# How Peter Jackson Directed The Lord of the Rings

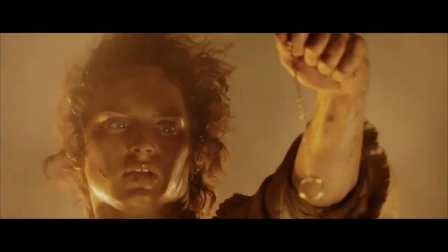The Lord of the Rings is a masterpiece.
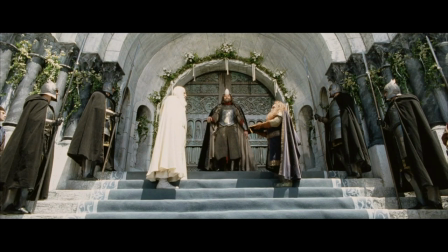It just might be the most important film of the 21st century, and its praises have already been sung far and wide.
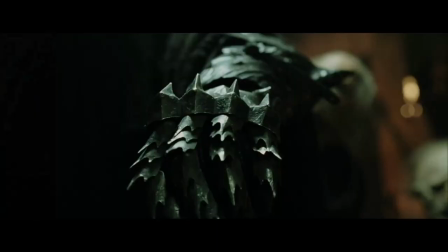Now that said, let me destroy it.
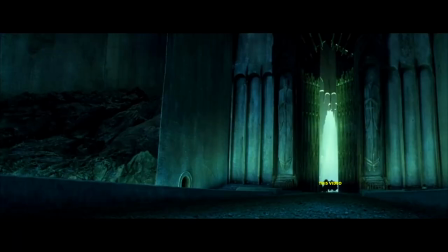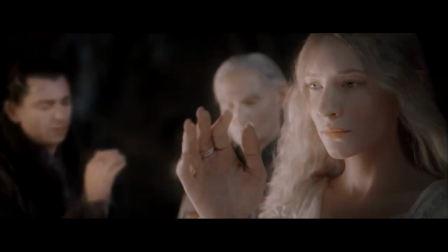Volumes have been spoken about the effects, the narrative, and the unbelievably perfect music. But this video is about the one area of the trilogy that doesn't seem to get any attention.
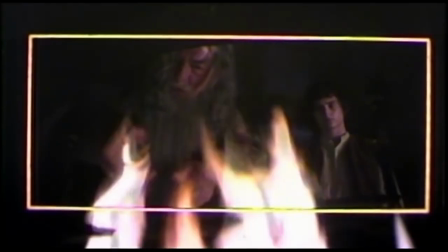The directing style. How does Peter Jackson frame a shot? How does he block his actors?
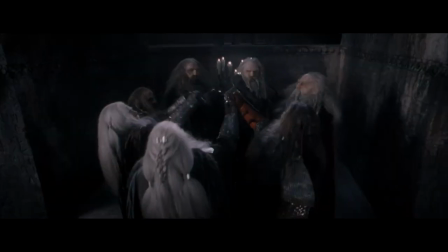How does he make Middle Earth feel alive? Let's find out.
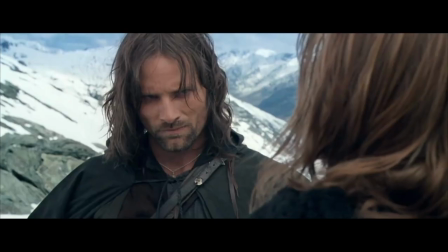First, we'll go through everything that's bad about Jackson's visual style.
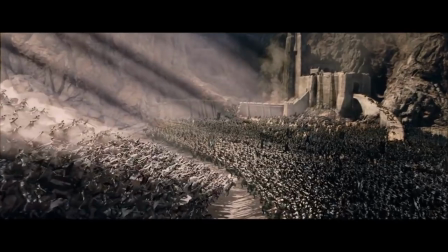Sorry to break it to you, but there's plenty of it. But we'll conclude with all the good stuff, which is just enough to make the whole thing work.
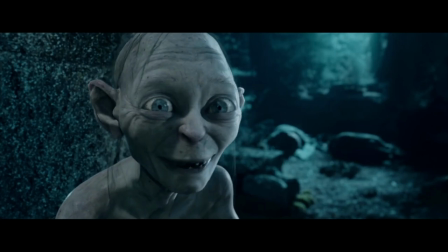Mushrooms!
If you watch the three films paying close attention to the shots, you realize there's one type that stands out.
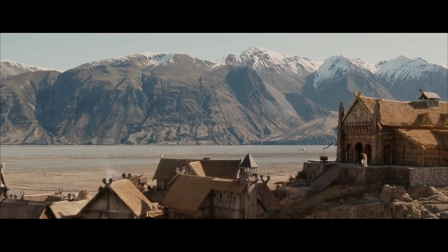And as big and epic as these movies are, that type of shot is the close-up.
You see much, Eomer, son of Eomund. Too much.
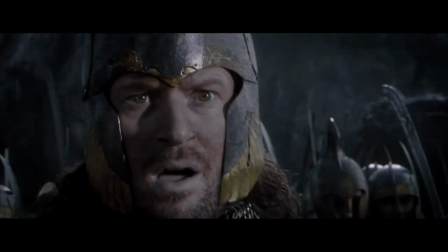The Lord of the Rings has way too many close-ups.
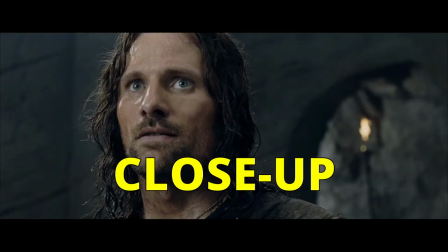I would wager that some 40% of the shots in the trilogy are close-ups.
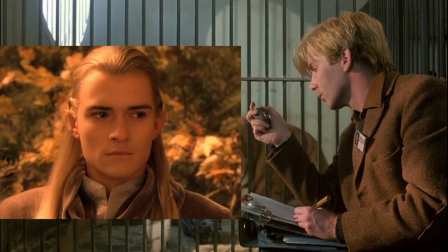If you'd like to count and comment here, be my guest.
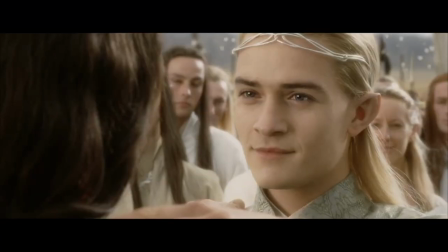Peter Jackson likely wants to give intensity to his scenes, but this type of intense directing causes a problem.
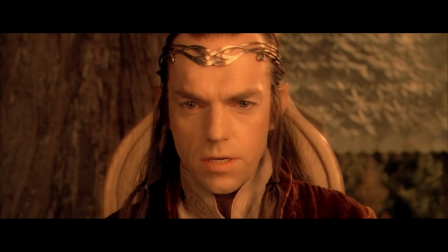When so many shots are close-ups, they lose all effect.
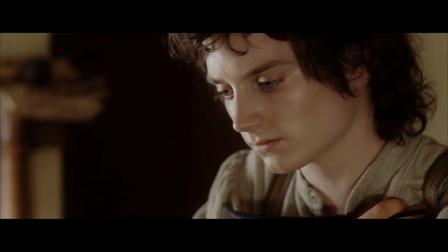If a book has an exclamation mark every other sentence, then what does an exclamation mark even mean?
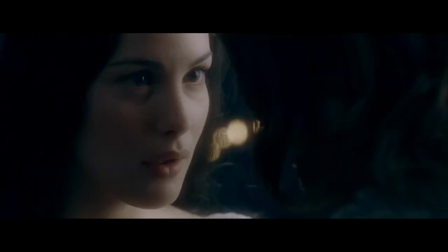There are close-ups in light-hearted moments, in romantic moments, in tense moments.
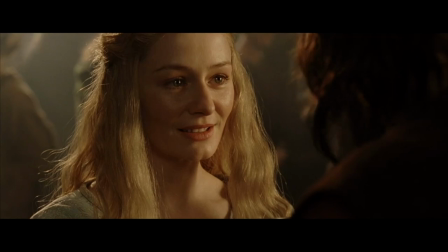During ceremonies, during battles, during parties, in funny scenes, in scary scenes.
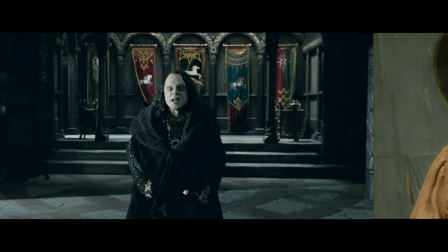Every time we see this cantankerous hobbit broom in his entrance. Close-ups pack no punch in The Lord of the Rings.
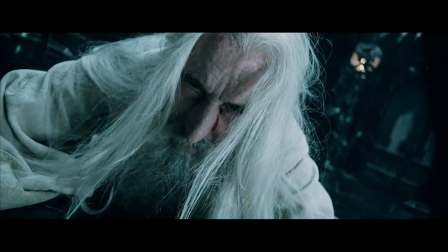They're just Peter Jackson's go-to tool.
I'm ready for my close-up.
Get in line, Norma.
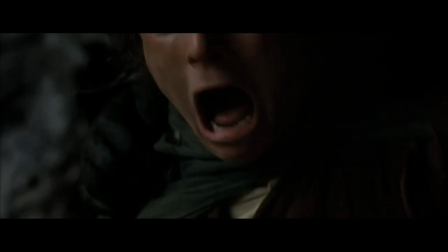The power that close-ups in actual emotional and important moments should have is completely drained due to overuse.
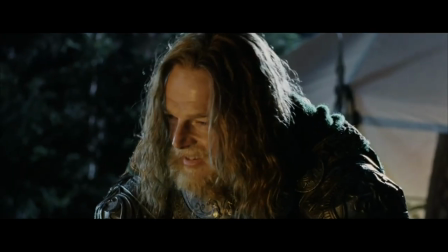This guy gets a close-up for chuckling at Elmer's joke. You're a close-up whore, Peter Jackson.
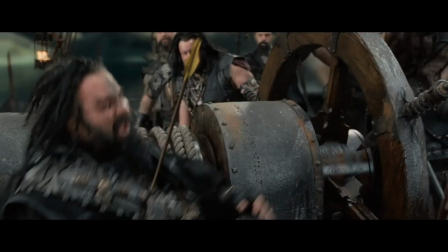You're a close-up whore and I'm slut-shaming you. Then, there's the push-in close-up.
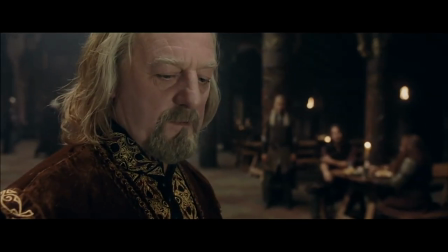It's when the camera approaches the actor to make the close-up even more intense.
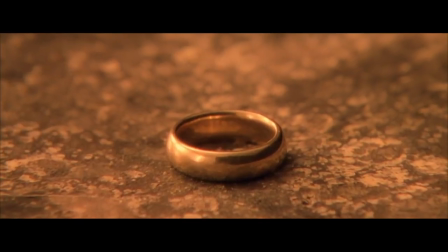It would be a powerful tool in The Lord of the Rings if it weren't so ubiquitous.
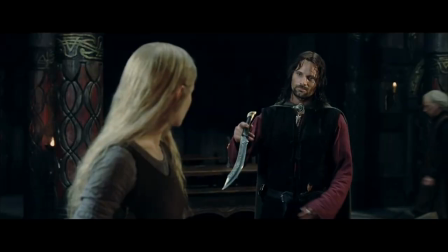It is a gift.
In this scene, Elwin falls in love with Aragorn.
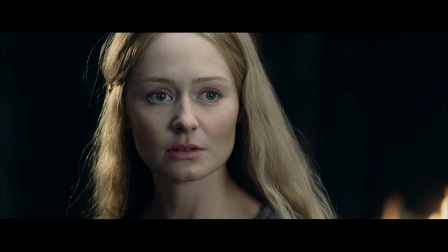Is the push-in close-up supposed to represent that? I sure hope not, cause then everybody would be in love with everybody.
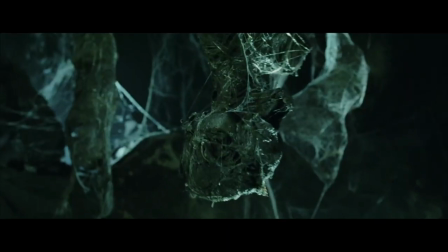You don't even need to be alive to get your own push-in close-up.
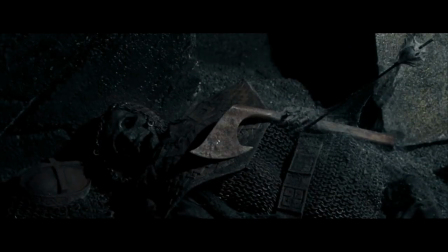And if you correctly guess that it's not a mine but a tomb, then you get two push-in close-ups!
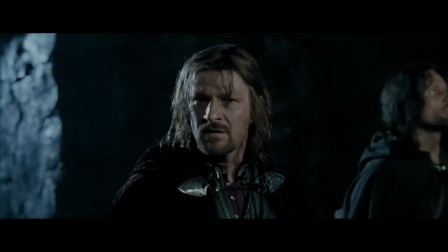This isn't a mine. It's a tomb.
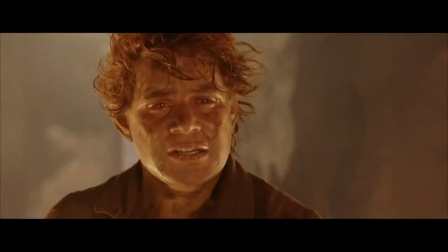I believe that the over-reliance on close-ups is at least partly to hide the fact that Peter Jackson is
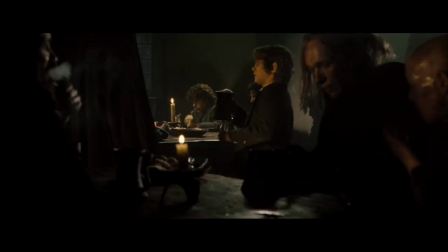terrible at framing and blocking his shots.
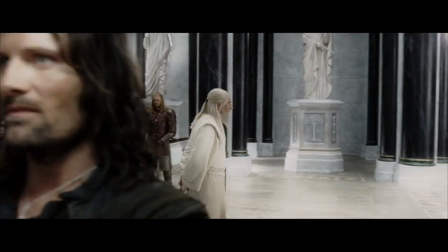This masterpiece of a trilogy is actually a perfect example of how not to block actors.
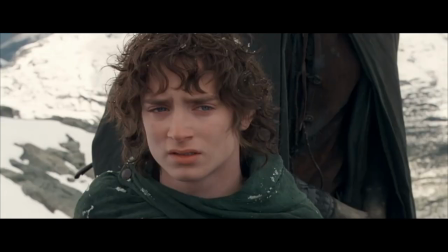Look at this. In the mountains, when Boromir gives Frodo the ring back, look at the other members of the Fellowship.
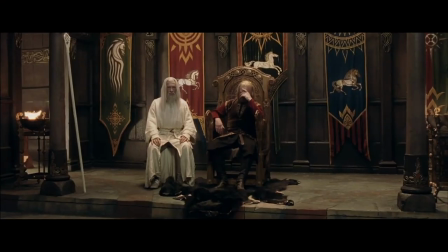They are just standing there. Jackson doesn't know for the life of him what to do with his characters.
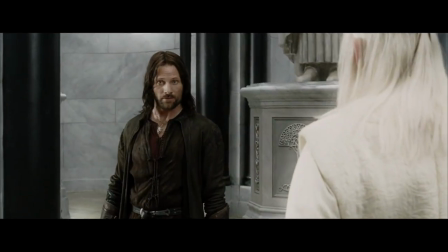Just watch any dialogue-heavy scene. Characters do one of three things.
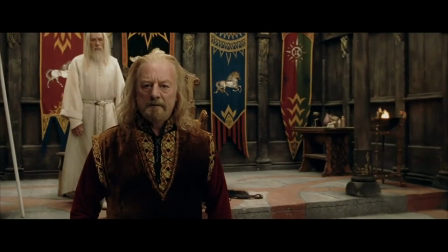Stand, sit, and take a couple aimless steps. No interaction, no complexity.
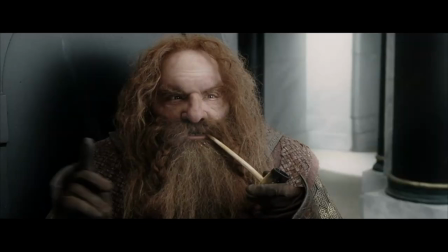Blocking is clearly not Jackson's forte. When they're smoking or eating, at least it's something.
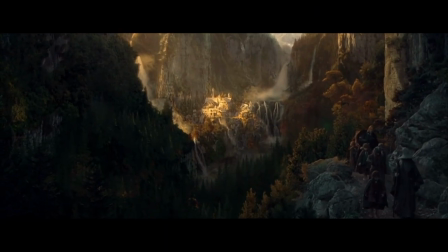A diversion.
The blocking is so bad it gets carried on to adventure scenes.
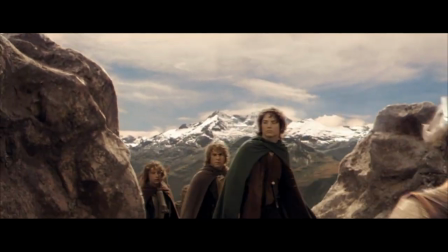Remember the famous hero shot of the Fellowship? Take the music out and tell me what's going on.
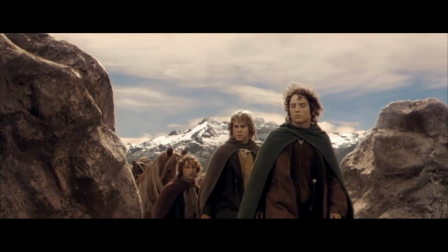Characters walking in a straight line. And the background is beautiful.
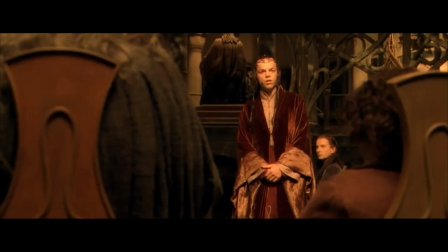Anyway, even if the blocking were magnificent, we would barely notice, cause the framing also sucks.
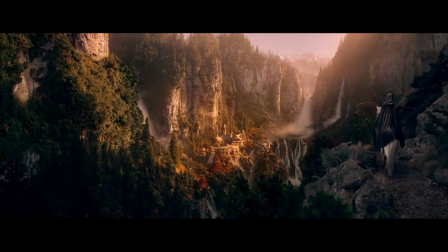Despite all the care and love that went into the sets, objects,
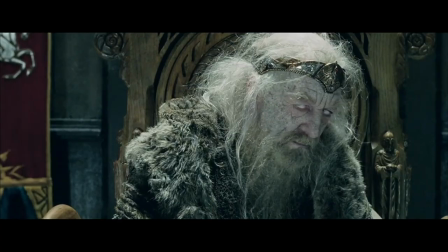and costumes, Jackson is incapable of showing them during dialogue scenes.
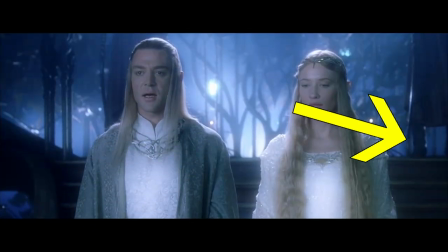They're featureless shapes standing awkwardly around. It's like the sets were built for establishing shots and nothing else.
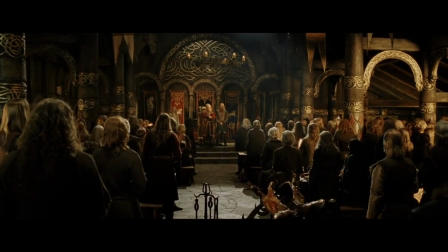There's a celebration going on here. A couple shots show us the size of this place.
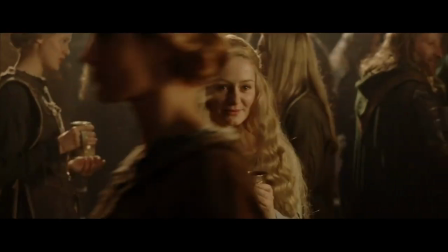Then, satisfied with already having showed enough, Jackson proceeds to use only close-ups from then on.
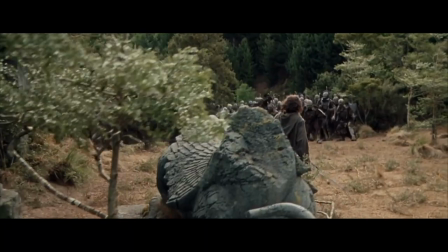What does your heart tell you?
Though the films are an epic fantasy adventure, Jackson rarely makes proper use of his widescreen.
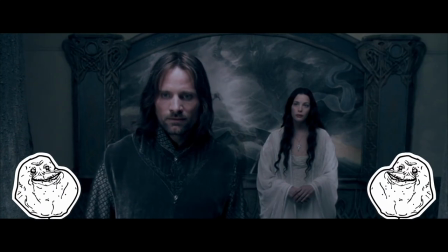Few shots go through the trouble of filling up the frame, but he has his moments.
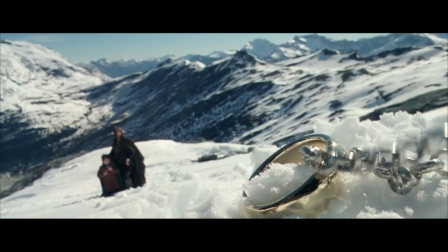Here are a few good ones.
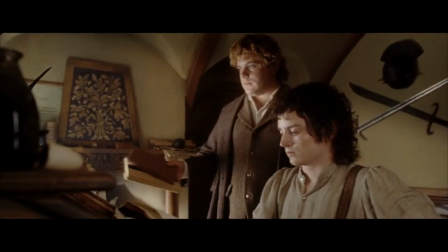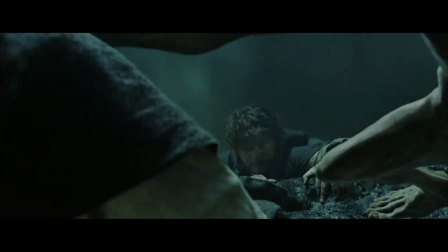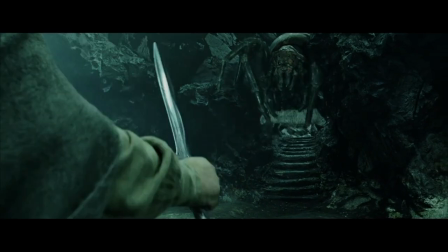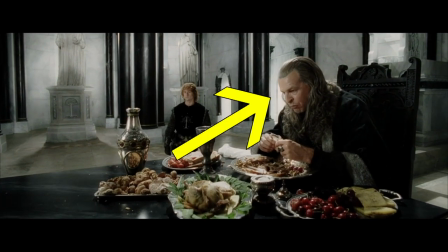Here is a shot I would call excellent. We get that Denethor is eating, we see how lush and spacious this room is,
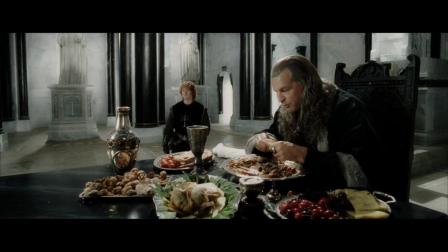several props are in view, and it's clear that Pippin is attending his master by their positioning.
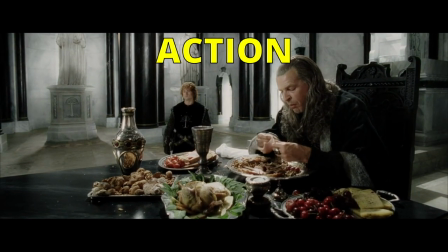So the shot gives us something of the action, the location, the time of day, and the story.
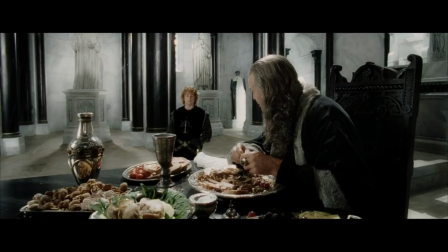Then we cut to close-ups. Come on, this shot was perfectly capable of carrying the dialogue by itself, and this reveals another problem.
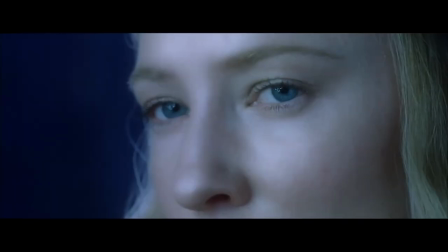Shots are way too short. When cutting between close-ups, it's no problem.
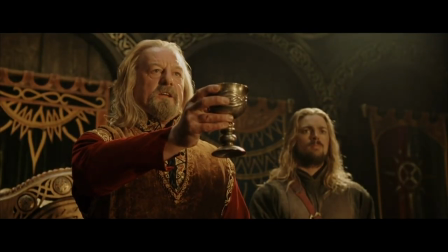But sometimes we need some time to take in what's on screen.
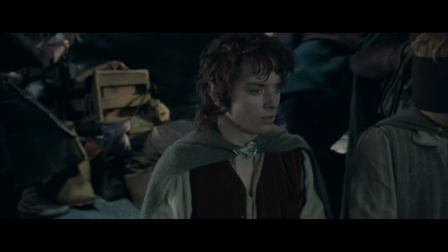When Frodo and Sam find themselves in Faramir's hideout, we get this pretty good shot that moves away from them to show the set.
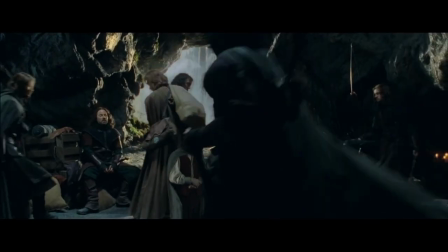Nice, there's non-stop motion, they're hiding behind a waterfall. What, you already cut?
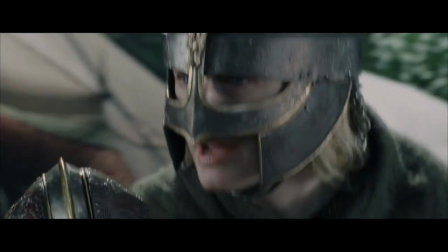Check the moment when Elwyn takes Merry with her to battle.
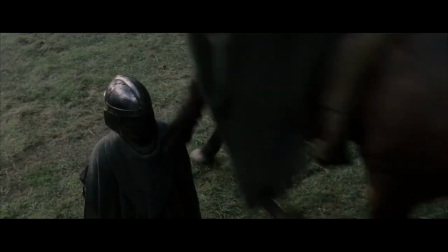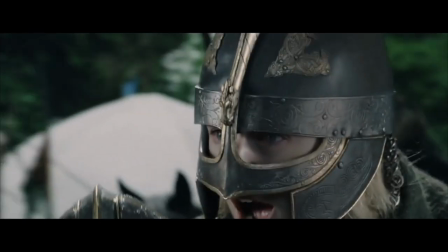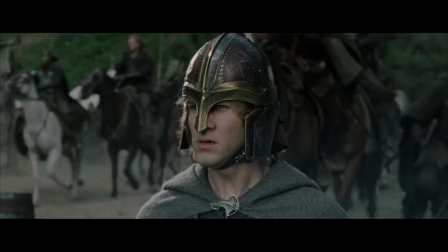They just about frame her with her outstretched hand in the back.
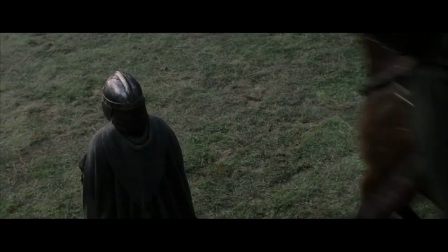Cut to a useless sloppy closer shot of her arm, a couple more useless poorly framed shots and he's on the horse.
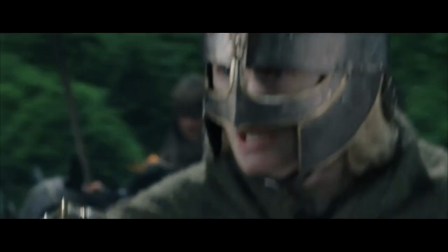Six shots to show one simple action. And look at these shots individually.
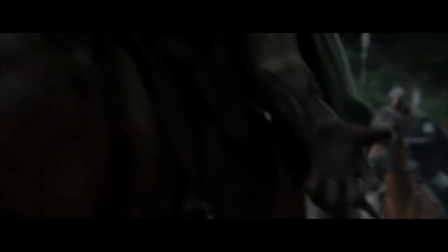There is so much lack of care in each of them.
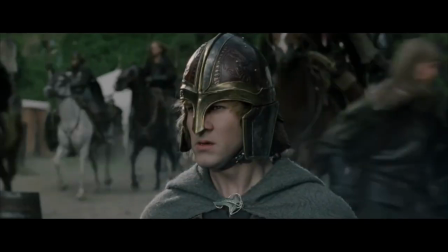The reasoning behind this mess seems to be, we can shoot them indifferently, we'll stitch them all together anyway.
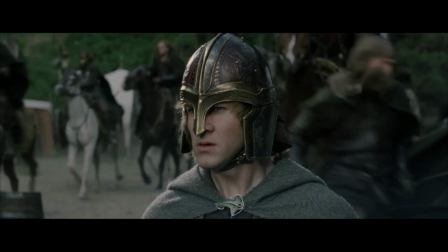Imagine how much better this action would be if one single shot showed her approaching in focus from the back.
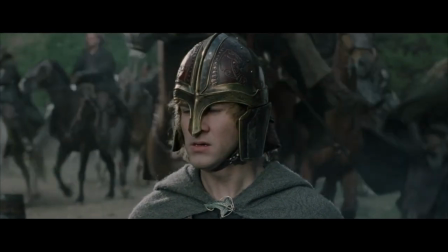Preferably well framed.
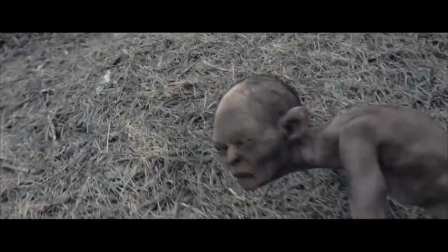If I'm not mistaken, the longest shot in the entire trilogy is this Gollum monologue in the ending of The Two Towers.
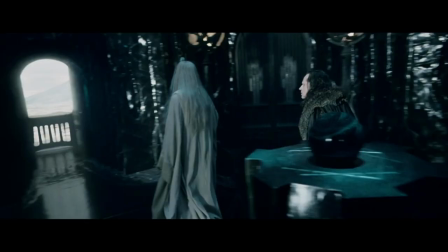And it's under 2 minutes long.
I hate you.
As you can tell by now, Peter Jackson's camera moves a lot.
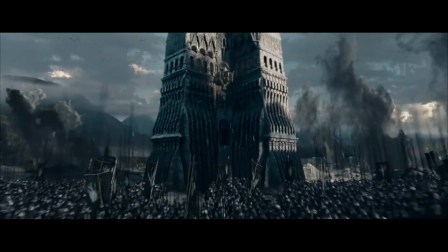When the scale is huge, it's epic.
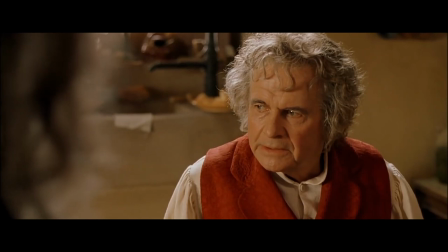We'll soon get to it. But when we are in a more personal moment, then it's just nothing.
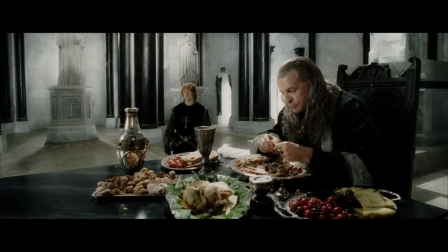The mushrooms!
Why the hell is the camera slightly moving as Denethor eats here?
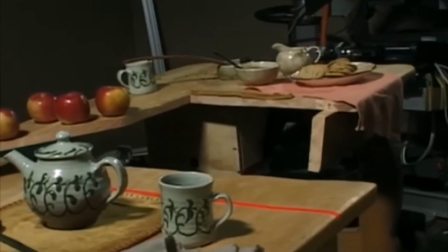A lot was said about all the visual trickery that went into moving the camera with forced perspective.
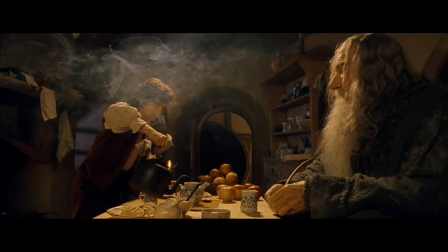But you know what's funny? This camera move is useless!